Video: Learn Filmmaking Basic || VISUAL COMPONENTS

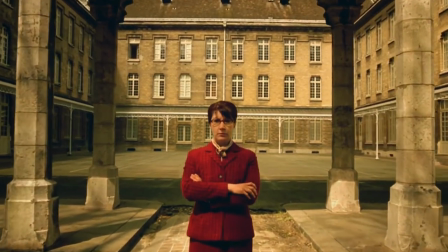Cinema can be divided into two values, Aesthetic Cinematic and Technical Cinematic Value.
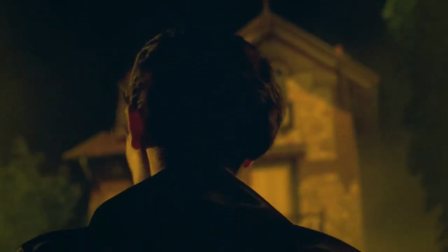Aesthetic Cinematic Value is story and sound and visual is Technical Cinematic Value.
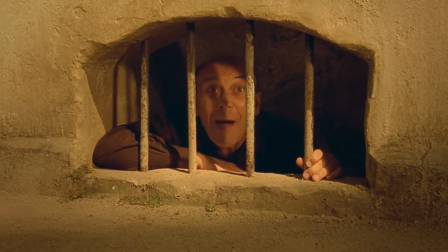We should give priority to Aesthetic Cinematic Value, is the soul of cinema.
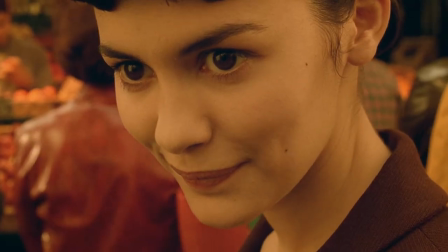Technical Cinematic Value enhances Aesthetic Value and helps in proper execution.
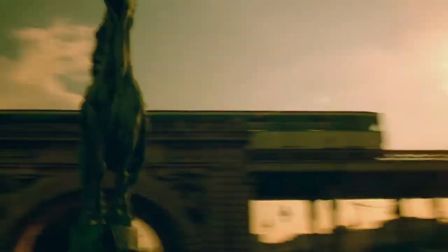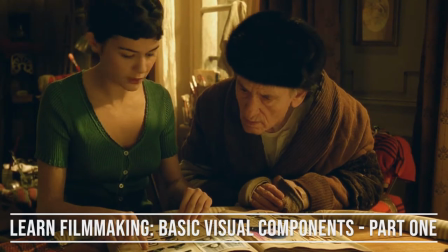In this episode, I am going to talk mostly on Technical Cinematic Value. Hi and Hello, I'm Krasun.
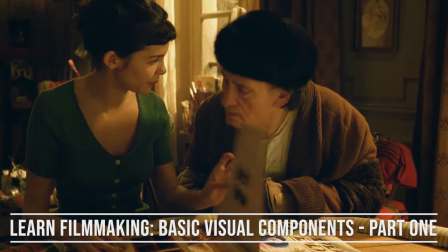Thank you for stopping by. I'll try my best to explain in simple words. So, let's mutify our soul.
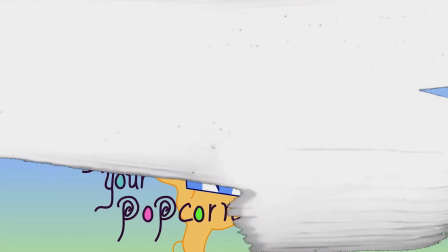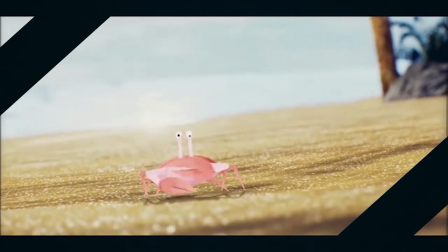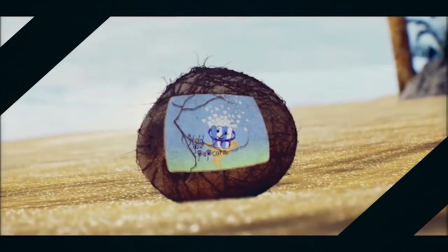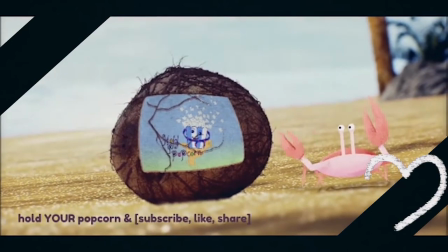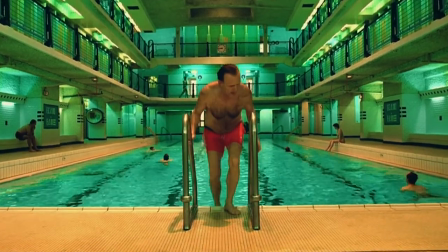Space, line, shape, tone, color, movement and rhythm.
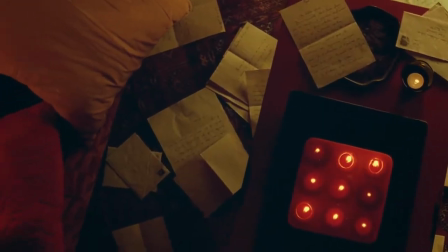Contributes to make emotions. Emotions of the actor, costume, empty space, even props are cinema.
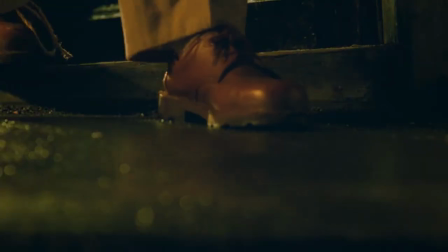If we learn to execute it properly, we can have image that we desire. All these basic components have almost same definitions.
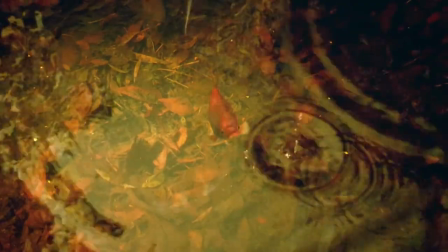After knowing the definition, we can use it in creative way by establishing where color red can come inspired danger, violence or hunger.
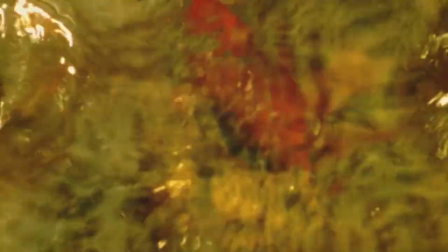And if we manage to make the audience believe in our establishment, that will be great.
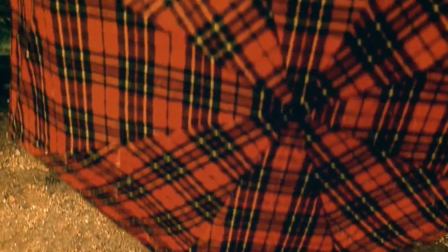Remember that how much the technology is at once or hiring the best for you won't matter if you carelessly execute your vision.
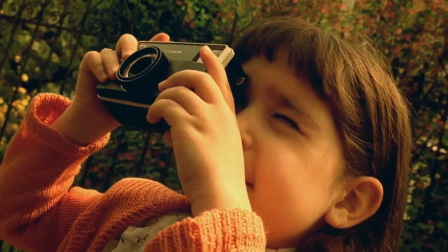The frame is two dimensional. We try to manipulate it into three dimensional.
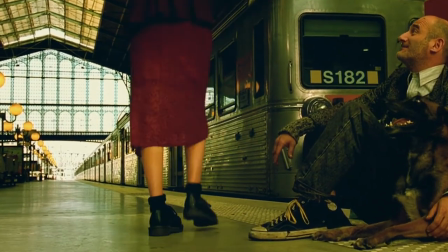It's not actually three dimensional but somehow it looks like three. And line created by Twain isn't in straight line.
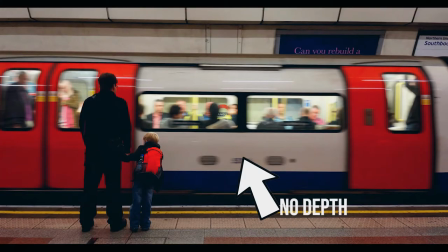It's placed at 80 or 85 degrees rather than 90 degrees or any other like 180 degrees.
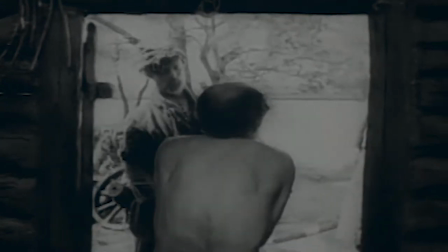And it would miss the depth of background. This is simple isn't Being straight isn't cinematic sometimes.
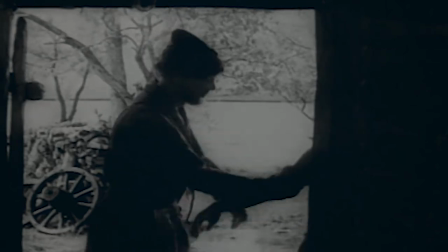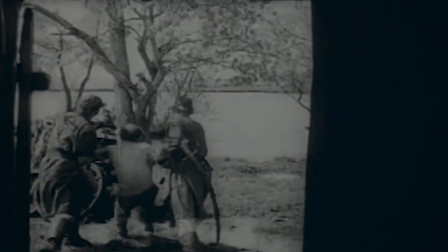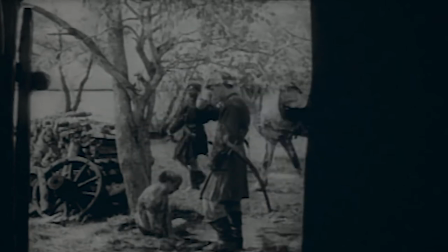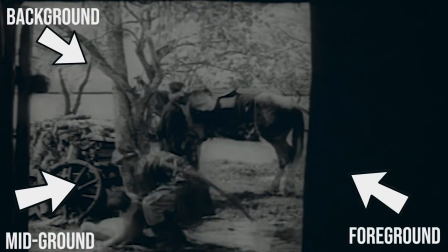This shot shows us foreground, mid and background. Characters move from foreground to mid-ground to edge of the background.
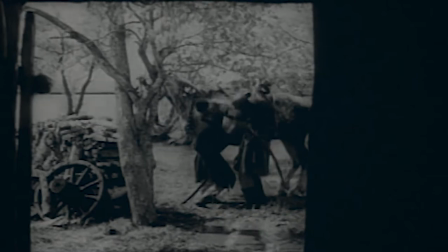This blocking traces an imaginary line that takes us to edge of the background.
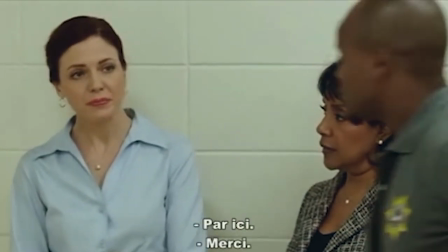What if character moves from left to right of the foreground?
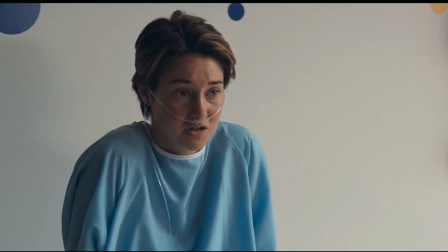It will create a horizontal space which makes two dimensional space solamente.
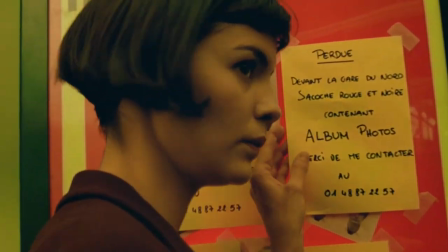Whereas character moving from foreground to edge of the background or vice versa gives us three dimensional illusion.
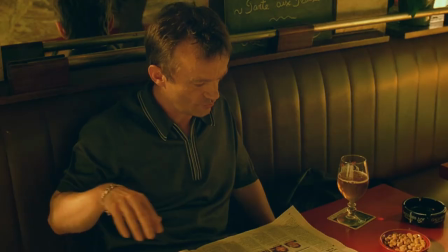Camera too supports by tracking the movement into depth. It covers the area by going here and there creating depth.
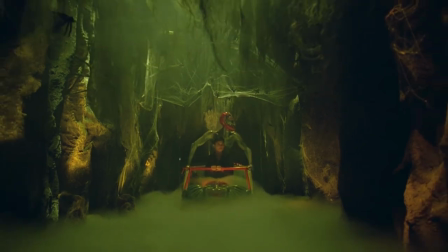And the use of the trolley or slider can also create depth. The more you open to the background, more illusion you will create.
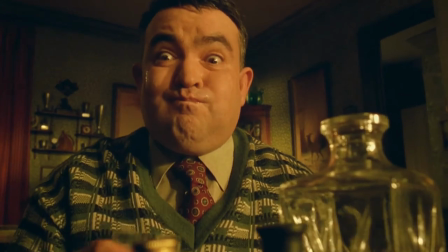Use your space, create space.
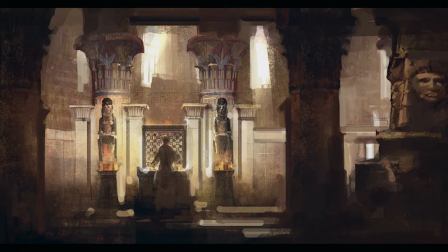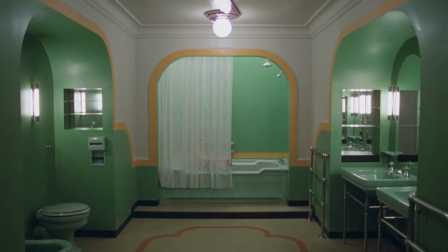There are different types of perspective where we can capture it by using geometrical shapes.
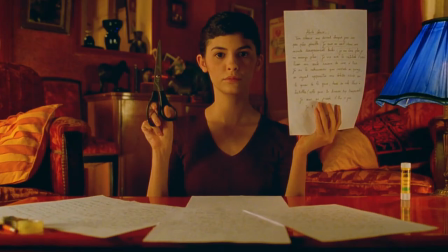Here are examples of some shapes. Here, Sofa and Lamp makes a line creating two-point perspective
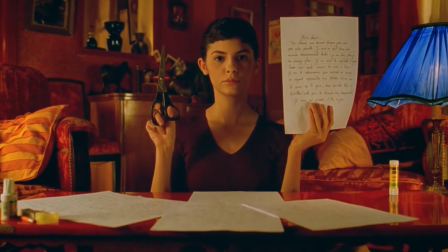to the end of wall and camera movement too enhances the depth.
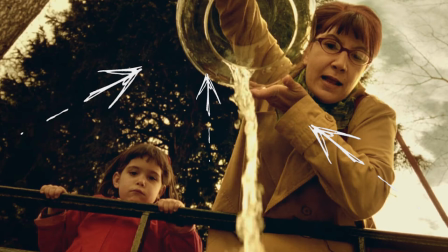Now, this straight arrow shows the position from down to top and left to right arrow shows position from 3 to 3 of the sky.
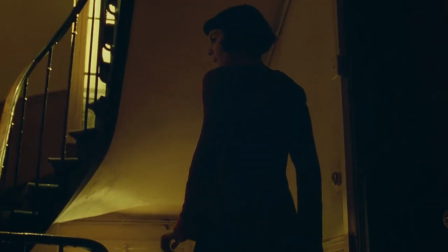There are nothing much elements to create the depth in this shot.
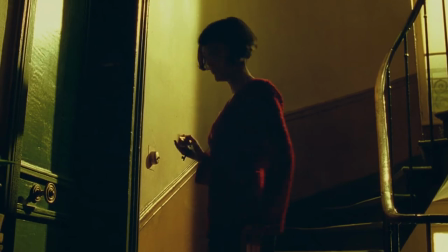But the use of contrast lighting and shadow distinguishes the background. Higher the contrast, higher will be evident.
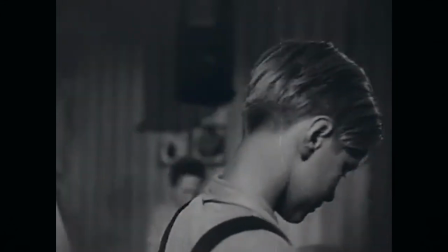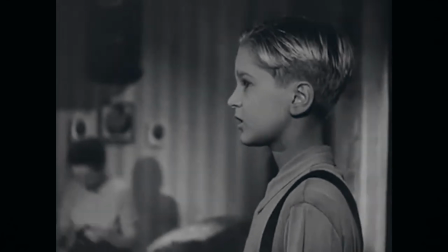Man, at mid-ground is at point of center and boy starts to move.
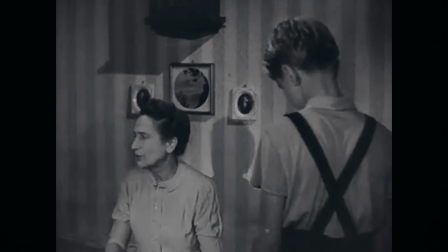Camera follows him. Women at the background are not in focus. Taking the unnecessary cut is distracting in many cases.
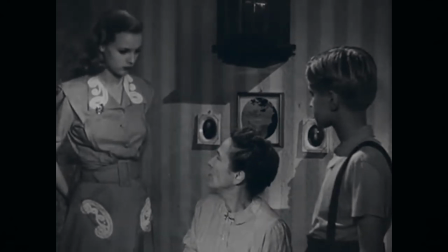Cutting on beat is good, but where is the creativity? Everyone can make the decent movie once they learn from the book.
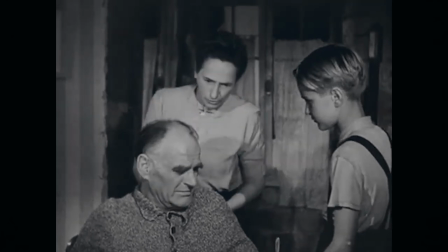Art is like numbers. Its count is infinite. You can do anything in art.
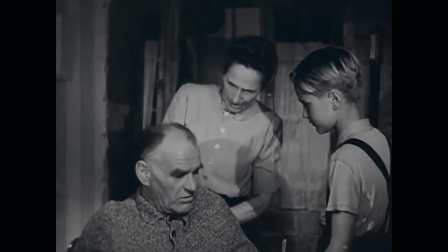Just keep your passion alive.
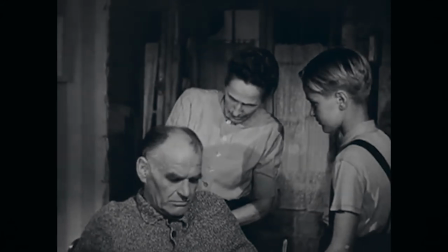Here we can see the center of focus is boy and to fill the empty frame another woman enters into the frame.
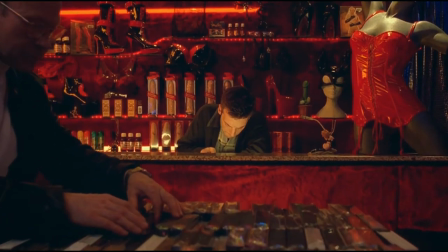Whatever you put inside short keep in mind that it has foreground, background and mid.
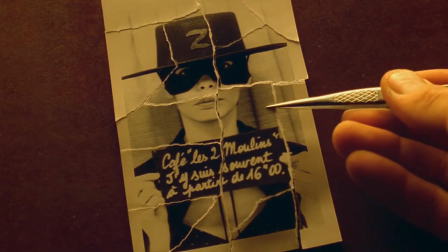It also depends upon you what to put in center of focus like characters,
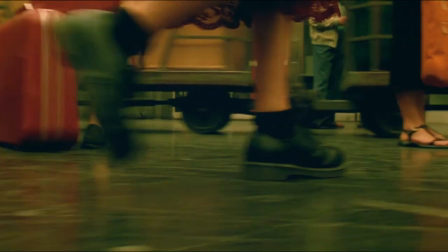props or set and use that to enhance what you have to show.
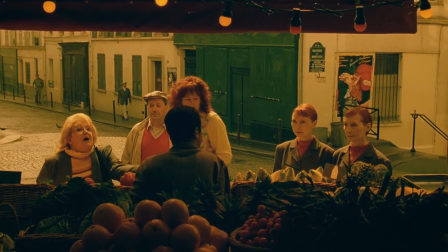Before finishing, I would like to tell you that use contrast wisely.
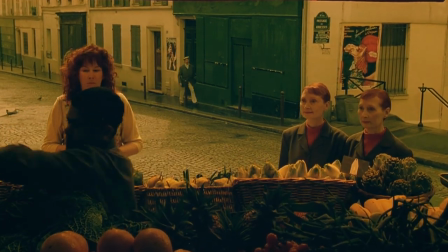Contrast in placing the props, color, movement of background artist and so on.
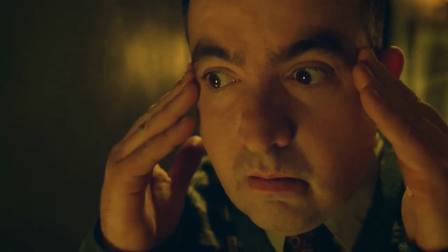Cinema can't be good by choosing good story only. Learn to make mistakes while you are doing practice.
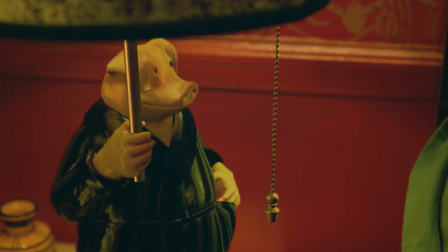That's all for today. See you in our next video. Till then take care.